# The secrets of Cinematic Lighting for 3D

Hey, welcome to the first lesson. I'm so glad, I'm so happy to start this 14-day challenge. So, the first lesson we're going to see is what is
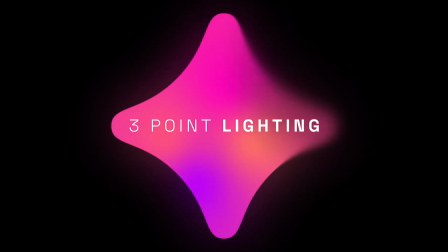three-point lighting and how it's applied into the cinema
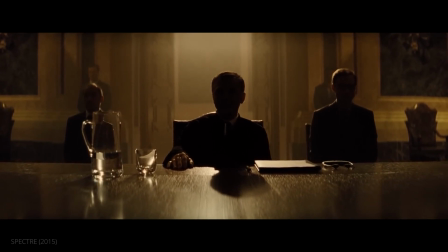and how all of the movies apply this concept of having
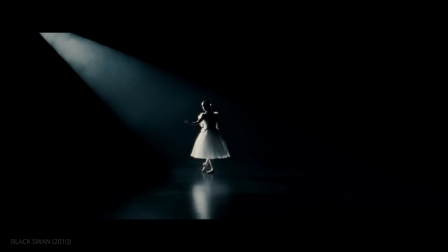this layout of lighting to translate that into emotions,
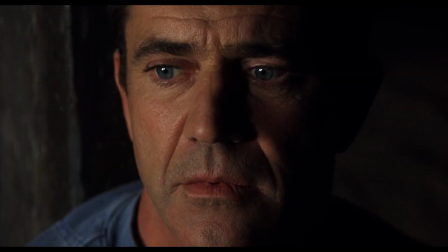and that way you can feel something.
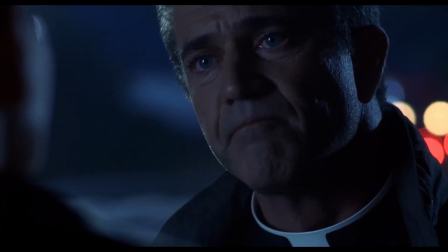And that's the purpose of all of this, that with your renders, with your creations, people can feel things.
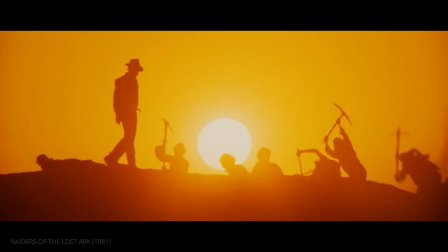And regarding what you want to communicate, what emotion do you want to communicate, the audience will feel that. So that's the goal for this first lesson. So let's go ahead. So what is a three-point lighting?
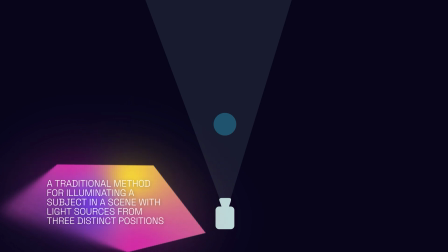A three-point lighting, it's a foundation for all the light placement on the set.
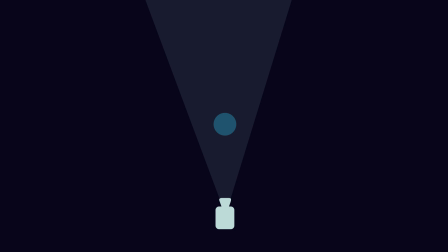It's a standard to understand language of lighting. And basically it's created by a key light, that is our main source of lighting on the scene,
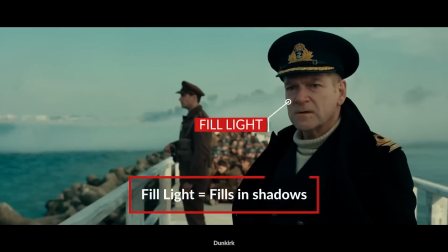a fill light that make the shadows of the key light softer,
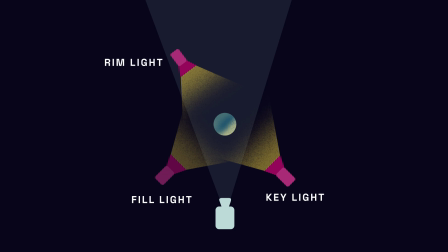and then a backlight of a rim light that create a depth,
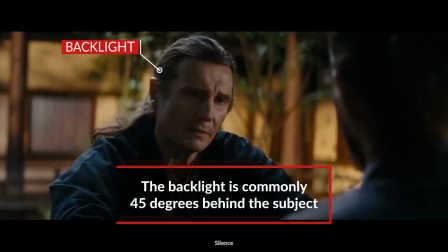a separation between the object and the background.
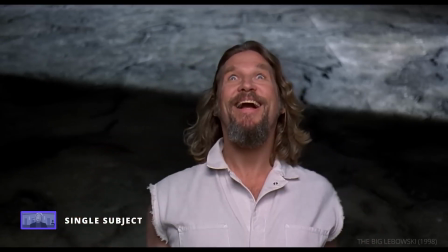Okay, so you can create a lot of combinations on this same logic,
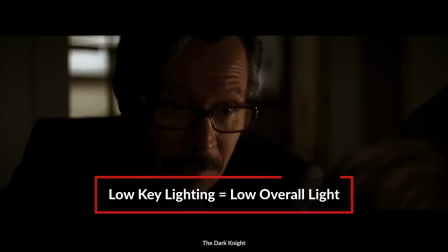and for example, you can turn off the fill light and you will have like a low contrast key light,
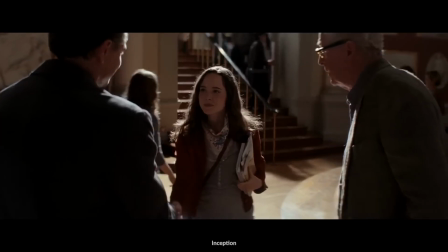or you can brighten the fill light up and you can have a high key light, or you can just use a backlight or two backlights,
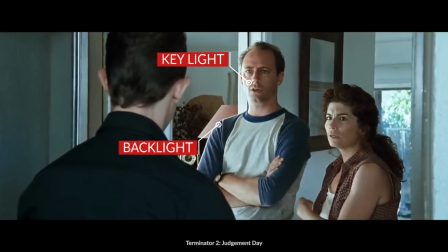or use the same light for both, or you can have a key light and a backlight, or use a backlight as just a rim light.
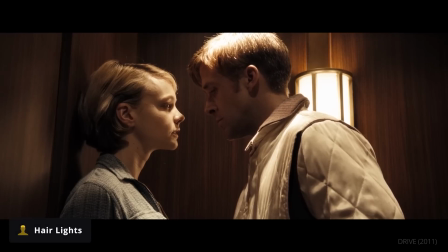And regarding the position of the key light, you have different type of lightings.
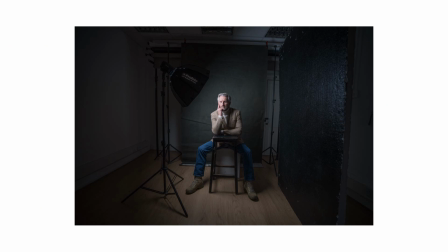For example, you have this 45 degrees light that is called the Rembrandt light that creates like a triangle on your face.
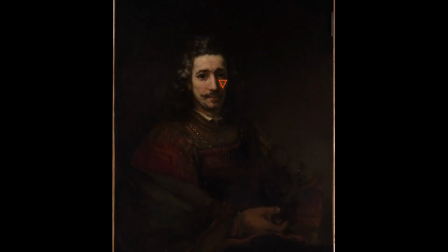And that's called, of course, after the famous painter. This is amazing.
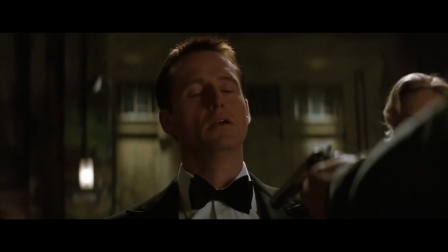I love this type of lighting. This is almost like the industry most popular one.
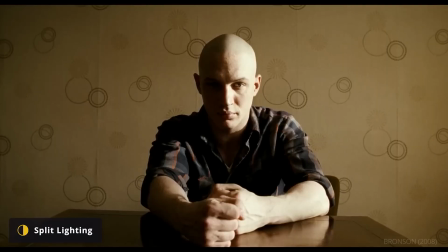We also have the split lighting that's basically a high contrast light that almost like illuminates just one side.
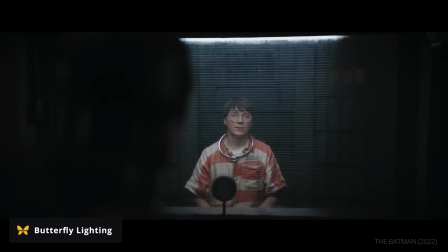We have the butterfly lighting that's basically a light on the top of your head that you will see the shadow in your nose as a butterfly shape.
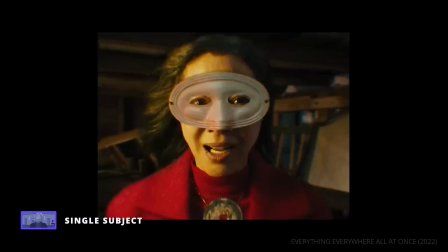And all of this position, there are a ton of them, they create emotions.
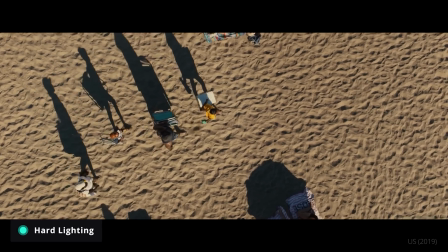So for example, you have a hard lighting, then you have hard shadows and provokes more drama, more intensity,
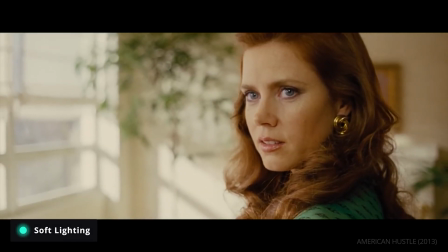and you have soft lighting that is a little more subtle and you have a little more elegance and softness into the scene.
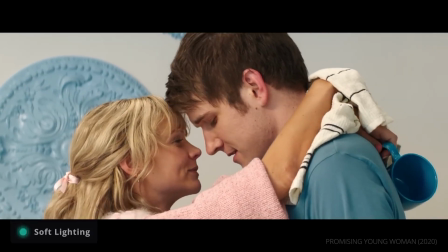And it's more for happy scenes and things are more delightful.
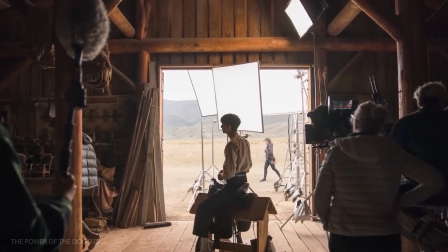And so regarding that, you use different type of gears. And basically, if we translate it to 3D, we need to understand this concept.
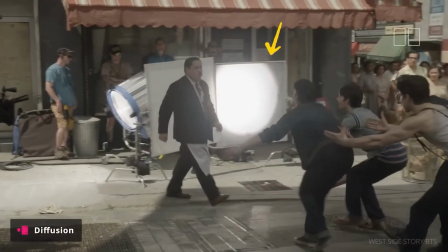And one is the diffusion, like when your shadows are soft.
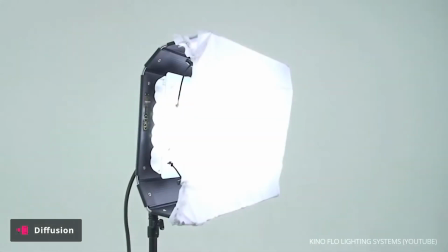So how you can apply that in 3D, we're going to see that later. But the diffusion is basically make the lights softer, the shadows softer.
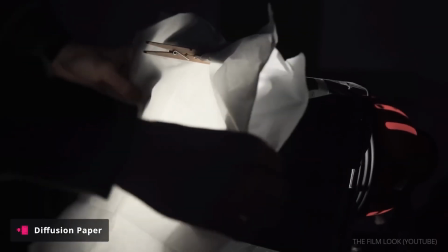That will give you a more elegant and more professional look on your lights.
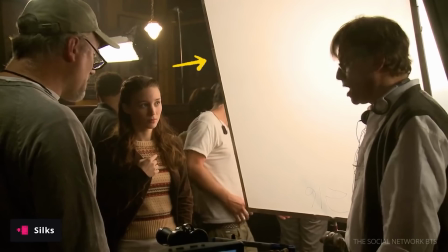So you have big sets and big soft boxes, or you have small soft boxes, depending on what you want.
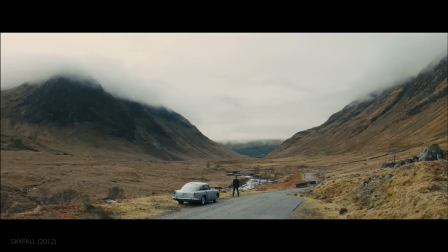Of course, if you add, environments, fogs, and the smoke and everything, it will create like a natural diffusion.
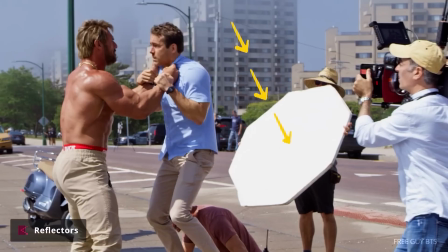You can also use reflectors to create your fill lights,
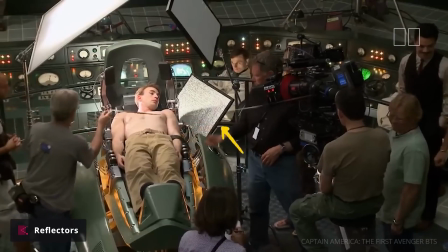and that way have a little more control, a little more softness in your scene.